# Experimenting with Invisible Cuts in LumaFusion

Invisible cuts are seamless transitions between shots, creating the illusion of one single, uninterrupted, long take.
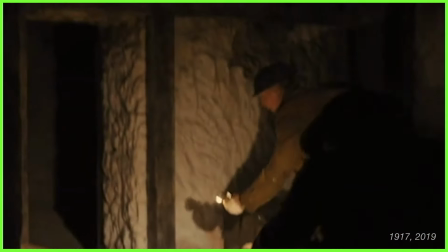If you haven't noticed them in your favourite films, then they've done their job, as these cuts are designed to be so smooth that you wouldn't even know they've happened.
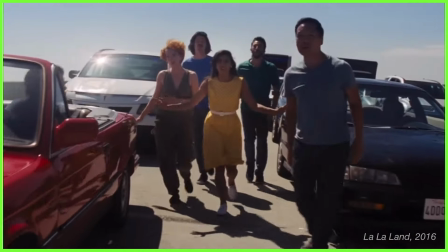Invisible cuts are specifically used in video to keep the audience enthralled in the story, without drawing attention to the editing process behind it.
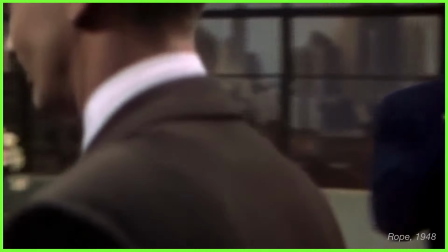This technique was first used in American psychological crime thriller Rope, directed by Alfred Hitchcock.
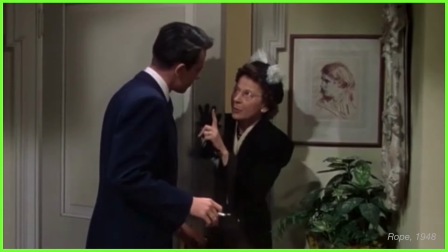Five of the film's ten edits are famously hidden as the lens is filled with objects,
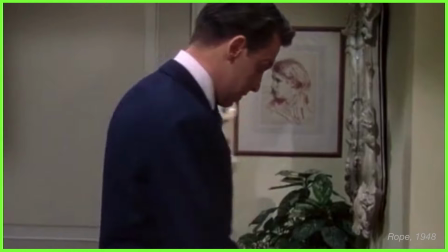enabling Hitchcock to cut the shots together without disturbing the flow of the on-screen action,
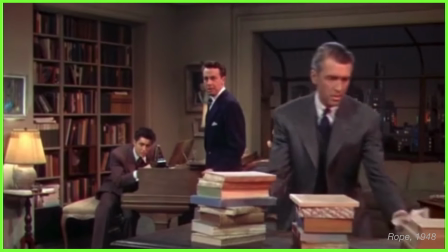just like we're watching the stage play that the film was based on. Long takes like this give storylines a sense of authenticity,
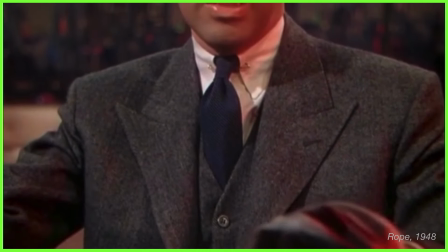as if audiences are right in the room with the characters and watching the action play out in real time.
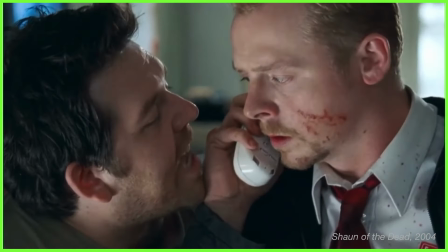Invisible cuts in film have only improved as cameras and editing technology have developed over the decades where directors have been
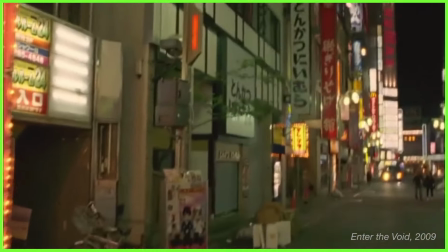able to use this technique more and more to the point where noticing the cut points between the shots is almost impossible.
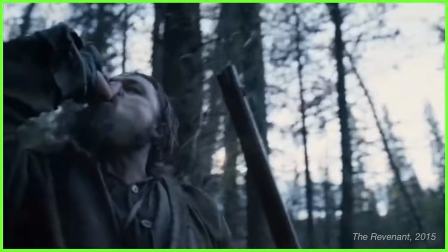As editors we need to create invisible cuts with footage that's going to flow together when played back
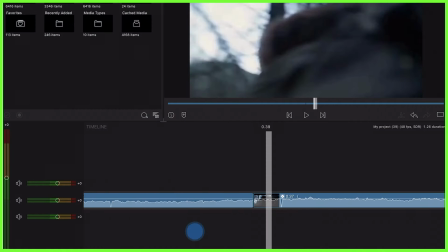so the transition between the end of one shot and the beginning of the next is crucial.
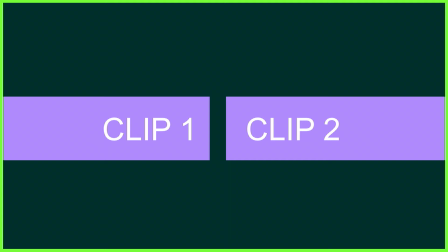When you're hiding a cut with an object it's important to make sure the last part of the first clip is the same as the first part of the second clip.
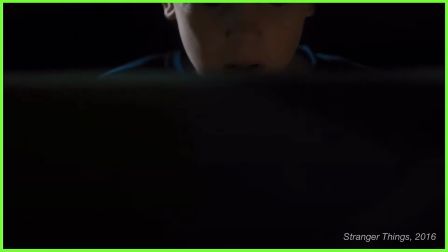Like covering the lens for example with an object until it goes black, this is a great way to do this without experiencing too many hiccups.
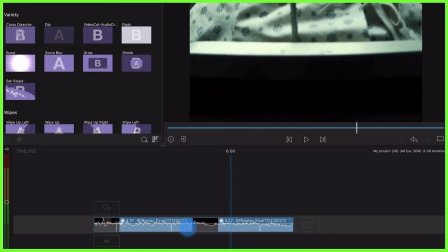But the great thing is that if you didn't achieve the same look you can use a transition like a cross dissolve or dip to help you achieve smoother playback.
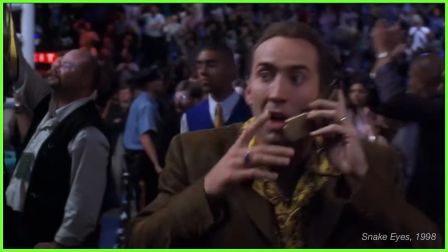The same goes for when you're cutting on a whip pan or camera movement that causes a blur.
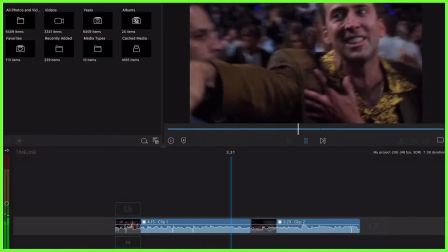The clips should be cut together where both pieces of footage are obscured, just enough to create a transition point that will effectively conceal and edit.
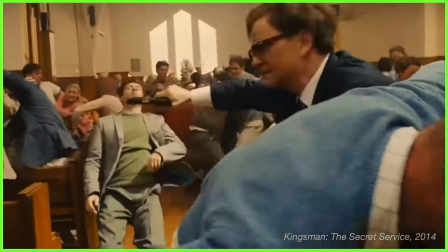It's also important to ensure you don't hang around too long on the transition area.
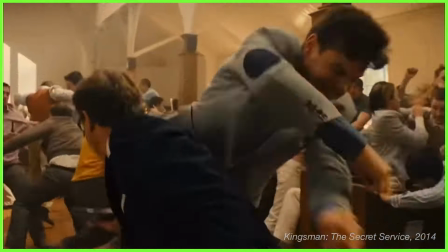Now if you do this the cut will become more apparent and you'll make the viewer more aware than watching a film or a video and that's exactly
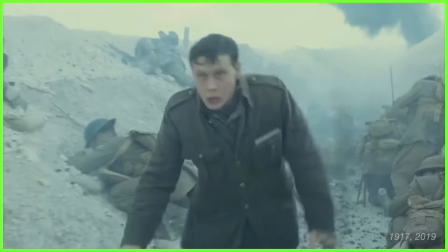what we don't want to do. so keep watching the cutback again and again in the context of your scene and ensure it's the right length for the take to appear continuous. These types of edits don't have to be saved for just the big screen productions. Instead, many content creators are embracing the invisible edit to make their commercials look smoother,
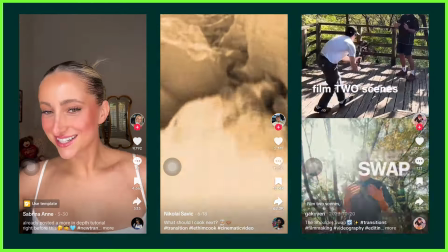their TikToks more eye-catching or even just as a fun way to follow trends on social media. So why not experiment with the invisible edit for yourself? Have a go implementing it in your own project and see how it can transform your storytelling. We'll see you right here next week for more content from the Lumetouch Academy. Until then, happy editing.